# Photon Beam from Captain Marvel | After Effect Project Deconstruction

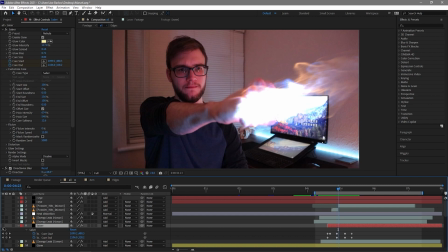I'm wanting like a beam of something and if you want a beam in After Effects you can of course make a beam or go to Saber. Saber is really good for this sort of thing. I popped it onto Nebula this time. I then added a directional blur and a Tobian Displace as well.
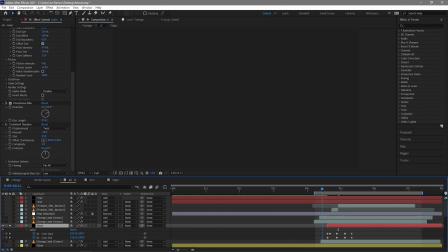So this is what the Nebula looks like before doing that to it and this just creates this uh thing it's the best
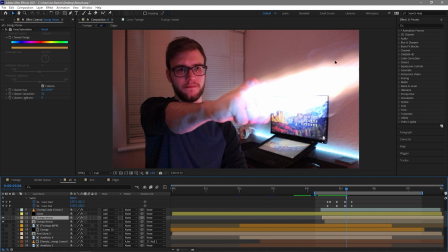way i could describe it on top of that energy throw that we've already got it just sort of paints in the middle of that a little bit nicer for me so now that we've got the middle painted in the next thing i focused on really was the way it leaves the hand i didn't like that it sort of just appears from
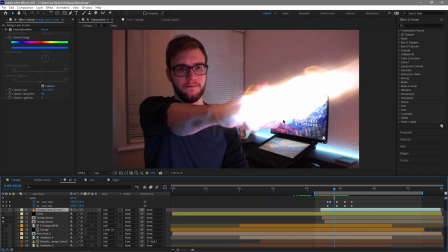nowhere obviously when the hand's glowing and that that glow fades down my hand it sort of helps uh push the effect out but I thought maybe we need someone else here so I added another energy leak and this sort of gives the idea that as I
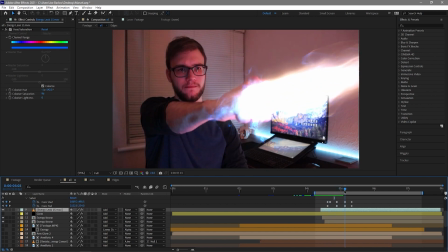punch the air it sort of explodes from me and sort of flows out a little bit more than it did before.
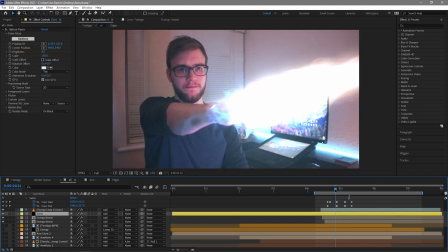I then went ahead and added this sort of extra glow as well using
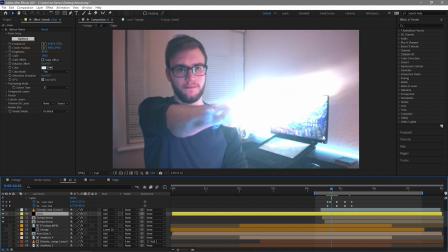an optical flare and and that just sort of hides quite a bit of it really it sort of
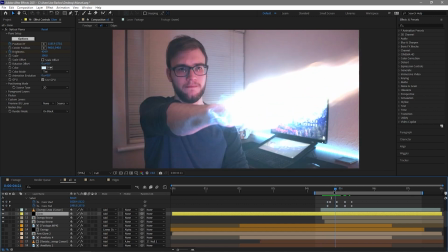charges up as it comes out of me and that was
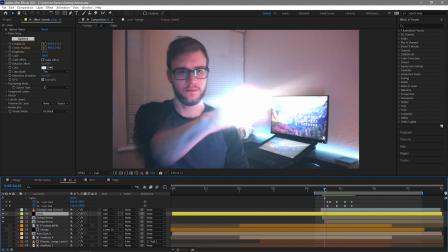quite nice for the energy beam you might remember from the
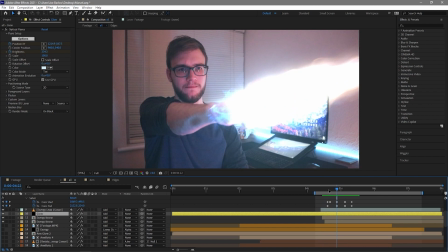reference shot there was sort of a blue then a purple I've sort of got that here it has stayed a bit more orange I was more
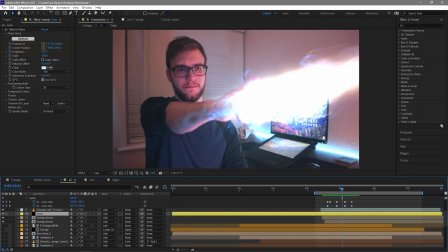of a fan of the two colors there so I'm not trying to exactly replicate just sort of close and replicate and I was happy with that what
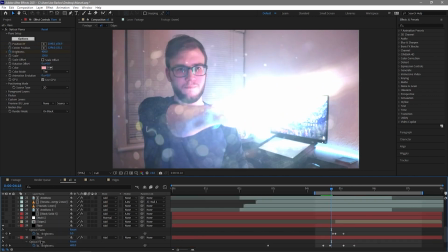we got so I sort of left it as that so we also added these two flares here now you'll see as the beam sort of charges up these orbs come in
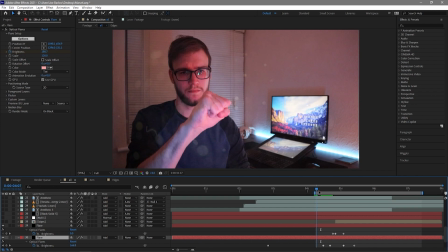now this is something that was in the reference shot there was there was these uh this camera dirt so i made sure
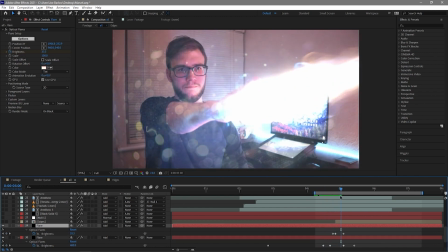to add some of those in um and then this flare here is uh this little light here is sort
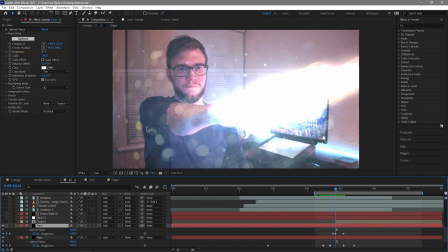of streak and it just adds to that um overwhelmingness of light when you've got little things like that in there.
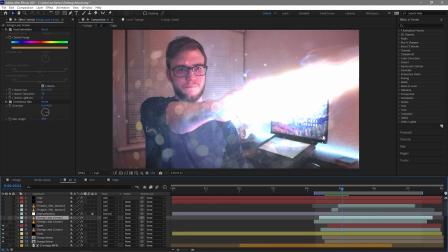So the only other thing on my timeline that I've not yet looked over is a couple of other layers here. Now I added in these hits from Video Copilot's Action Essentials I think it is and they just sort
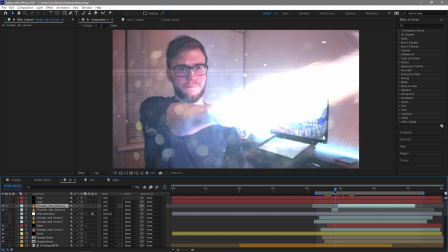of sit here to add some sparks as it goes off shot to make it look like maybe I hit something. I just wanted to sort of reference the fact that you know there's a jukebox in the reference shot and maybe I've hit something here. It doesn't show up too much but it doesn't hurt to have it in.
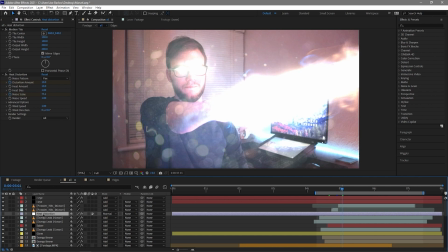So once all of our layers turn back on and they're working in unity together the final thing I'm going to add was a heat distortion. Now this of course like the previous one bends the environment around it and that makes this look like a red hot energy
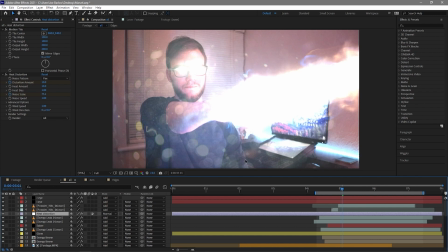beam rather than just some sort of glowy light that's coming out of my hand.
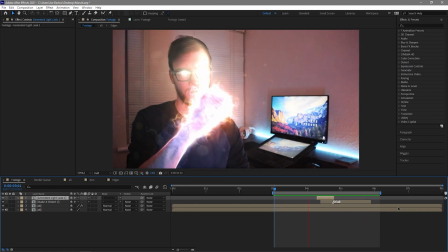So here's the effect when it's complete we've got that nice buildup of energy at the beginning and then the photon beam blasting out of my hand and it
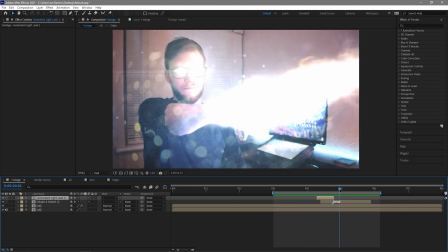sort of pours right out of my arm there so you sort of see it flowing from one side to the other and then finally that light just sort of coming down and and finishing off the the action now I've also added a camera shake in here as it flows
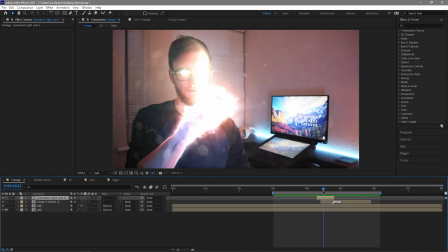out of my hand and also I've created some lens
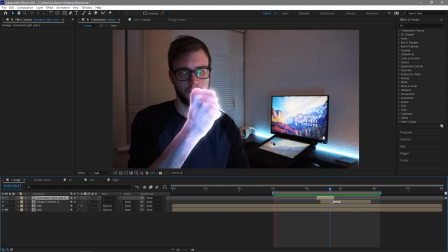leaks just sort of happen around the edge if you want to see how to make those I have a
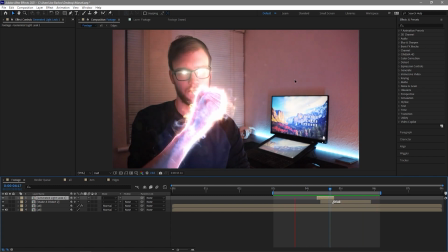tutorial on my channel somewhere and also you can see that heat distortion happening as it sort of wiggles past my computer
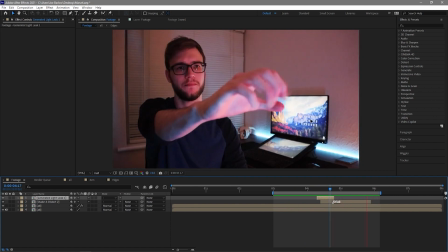especially in this spot here you'll see it there and that's that energy firing out of my hand rather than that light that I was on about before so
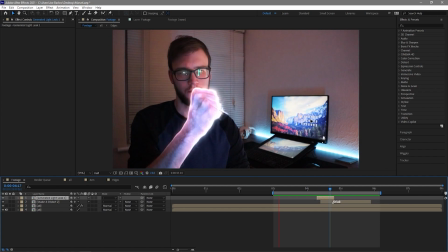that's the effect let's take one last look at it and